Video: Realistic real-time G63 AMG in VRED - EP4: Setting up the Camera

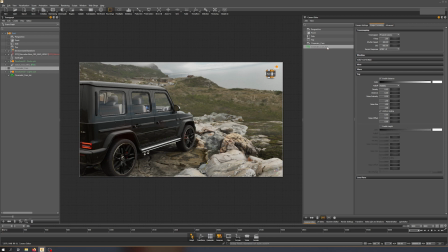Of course, let's take a realistic distance. I don't want it to start directly at the camera. So what I chose in the other camera is 3000 as a distance. So it starts after 3 meters, which might be even too low, but it worked out.
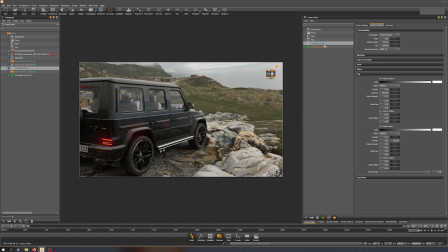So let's go for that one. I added noise intensity, as you can see here. So just to break it up and don't make it an even fog. So make it a bit more heterogeneous. And still see that it's working out quite nicely.
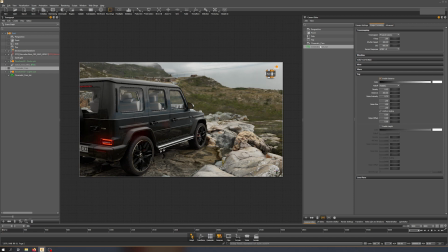And scale the noise size, because I think that's important to quickly show.
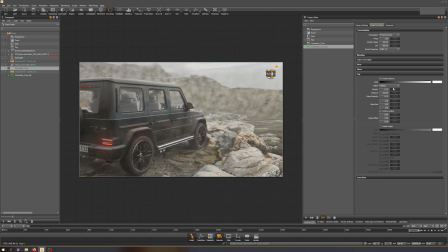If we go to the intensity, if we put that up, you can see it better, right? This doesn't look very good because it's not like the size and everything is not, you need to scale that up.
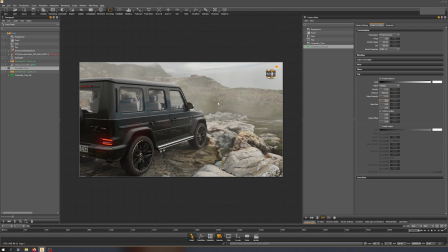And if we put that to 5, it is still foggy, but it has like bigger patches of fog with lighter, small holes in the fog, which I think is way more realistic, right? So always make sure that you're not
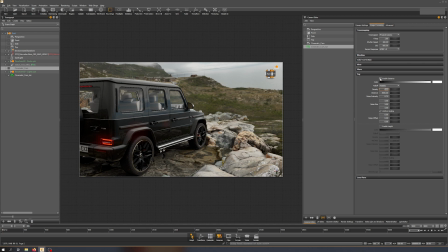using noise with too low value of fog. And I think that's fine. So that's what I did more or less for the other camera, as you can see. So yes, the values are a bit different, but... And then there's a little bit of height.
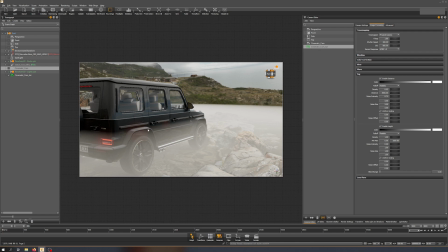Fog enabled as well. Again, as you can see, pretty bright, pretty heavy fog. So also here we need to reduce the intensity and play around with some of the values.
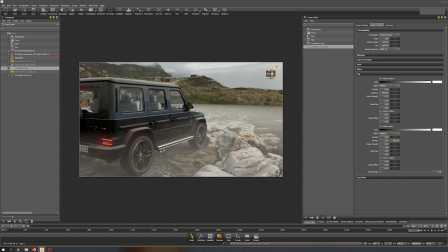So we're reducing the density quite a bit, but we'll see that there's another value that we use which will influence it.
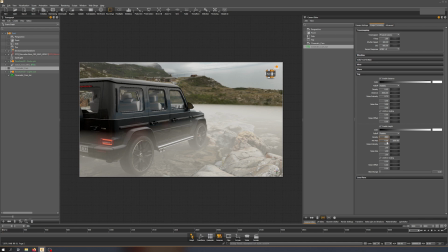So let's put it up. Min and max is the volume that you define, or the height that you define. So it's starting at 0 in the scene. It shouldn't be that high. It shouldn't be a meter. Let's go for maybe 30 centimeters or something.
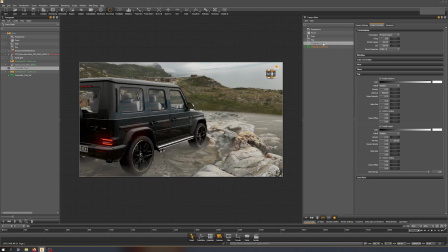So pretty low. Took 35 here. Maybe we do 40. So again, this is millimeters, right? That's why we have the 400. So for this, I didn't choose any noise. We could do that as well, right? So we would have the same stuff.
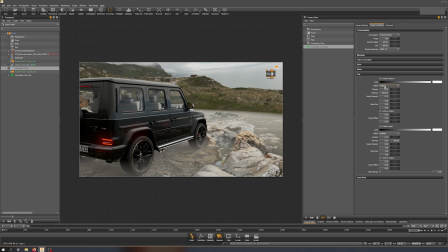Or the same things that we could have done with the distance fog, but I decided not to do it, and just use this blend range, which is very important to define the fall off.
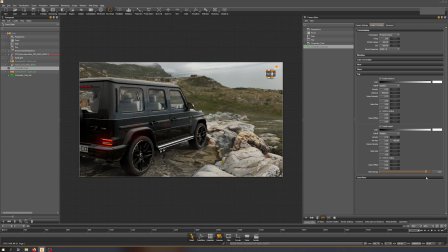And I always, I almost max this out, right? So I'm going to 90 maybe. And now you can see we have a very slight ground fog. And this is not even made or used in the sense of ground fog. It's more to like have an effect on the environment.
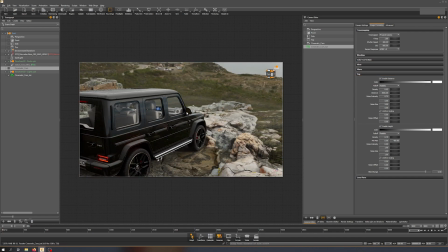I think that was why I chose it, especially in this area. So it breaks it a little bit up and makes it not as clear.
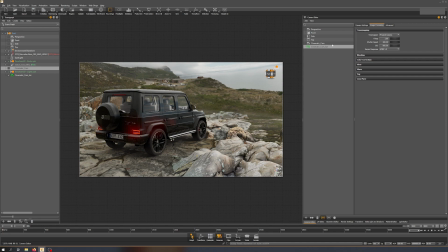Lens flares, we keep them on because they're important. And let's see where we landed.
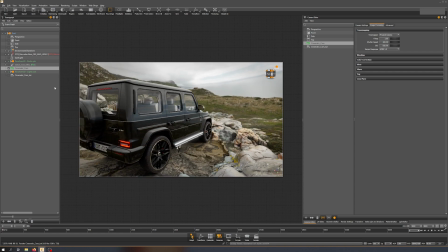So let's take a similar, turn off the lights first because they might make a difference still.
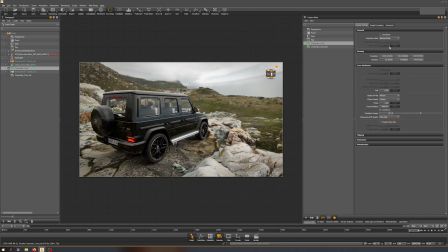And we have a wrong field of view on that one. So that one should be 28.
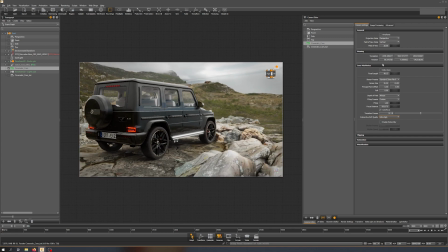And get it similar.
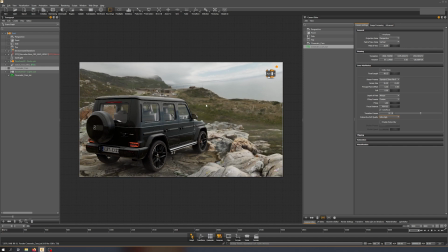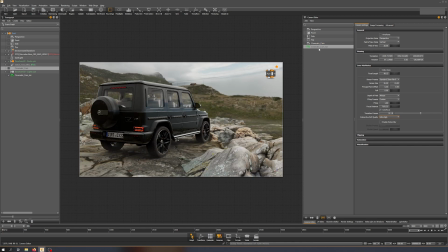Pretty good. I think that should be pretty fine now. So that's what we wanted to achieve in the first place, right? So now our camera has proper image processing with physical camera parameters set up so they make sense.